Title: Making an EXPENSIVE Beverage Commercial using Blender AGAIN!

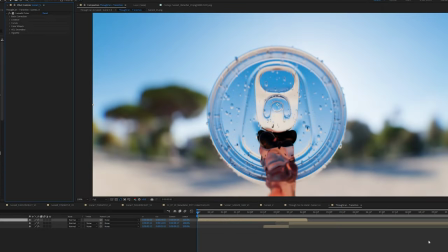3:45 compositing taking your renders to that extra 10 to be honest there was nothing too special here i added some glow to the highlights which kind of acts as
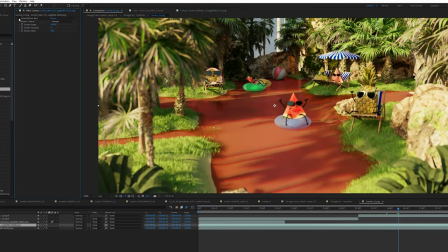3:52 a bloom and softens the image up i always add some grain speed ramping an extra motion blur if needed some light color grading and we're
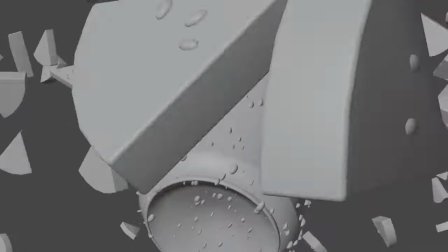3:59 done throughout the project i used the storyboard assets and some low res workbench renders to cut together a
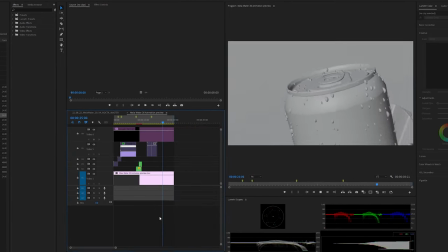4:06 rough cut of the animation so the editing came together really quickly but the sound was where some life was really breathed into the spot.
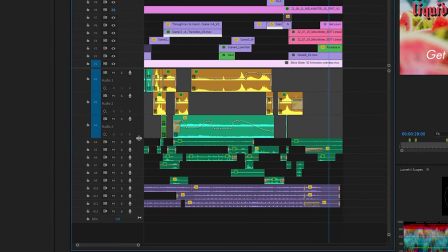4:13 I used Epidemic Sound to gather sound effects and layer them all in Premiere.
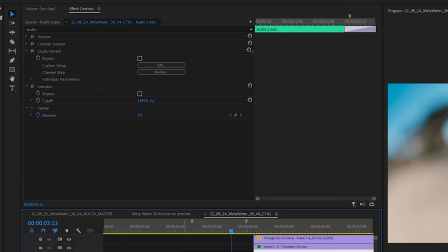4:16 I'm always playing with the speed of sounds and adding reverb and low-pass filters to my sounds to try and sculpt the sound escape, to try to sculpt the sound escape, and make everything gel together. One of my favorite aspects of sound design and is always very much needed is the environmental transitional elements that create and add. There's sounds that are always a very literal representation of what's happening on screen, and then there are sounds that bring a more emotional quality. You know what I'm talking about. Those swells, that wind, moments of impact and moments of silence. And for that, I did what I'm now coining as the mouth breather pass. Yeah, doesn't that sound nice? I literally sat in front of this microphone and just created fake swells and wind sounds in time with the video and added a ton of reverb and low pass filtering over and boom! Emotional quality.
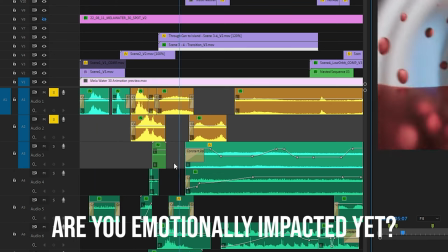There's a little more emotional quality for you right there.
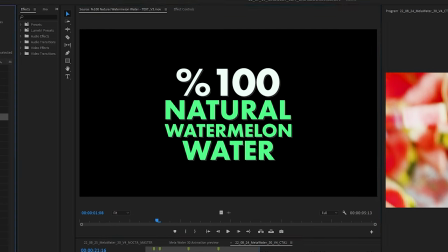5:20 And then after all that, I created some motion graphic text animations to go over top to bring the full talking points to life.
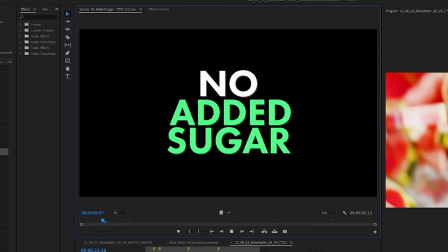5:26 You know, because it's a commercial and you need talking points. So I animated those in After Effects. But man, let's be honest, you don't really care. Here's the final spot.
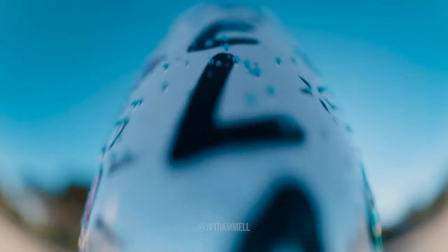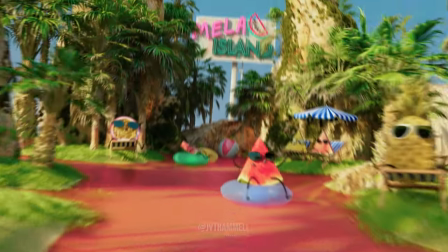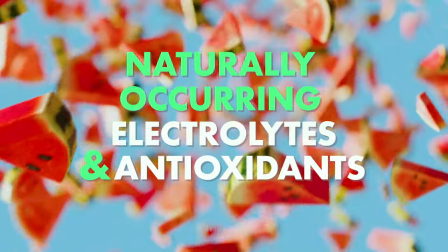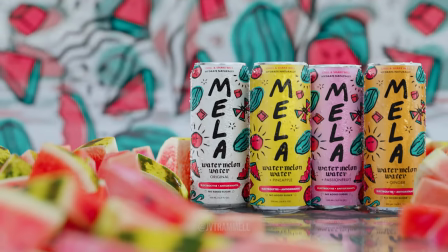And that's the video. What'd you think? You like it? Did you enjoy it. Did you already click off? I bet you have.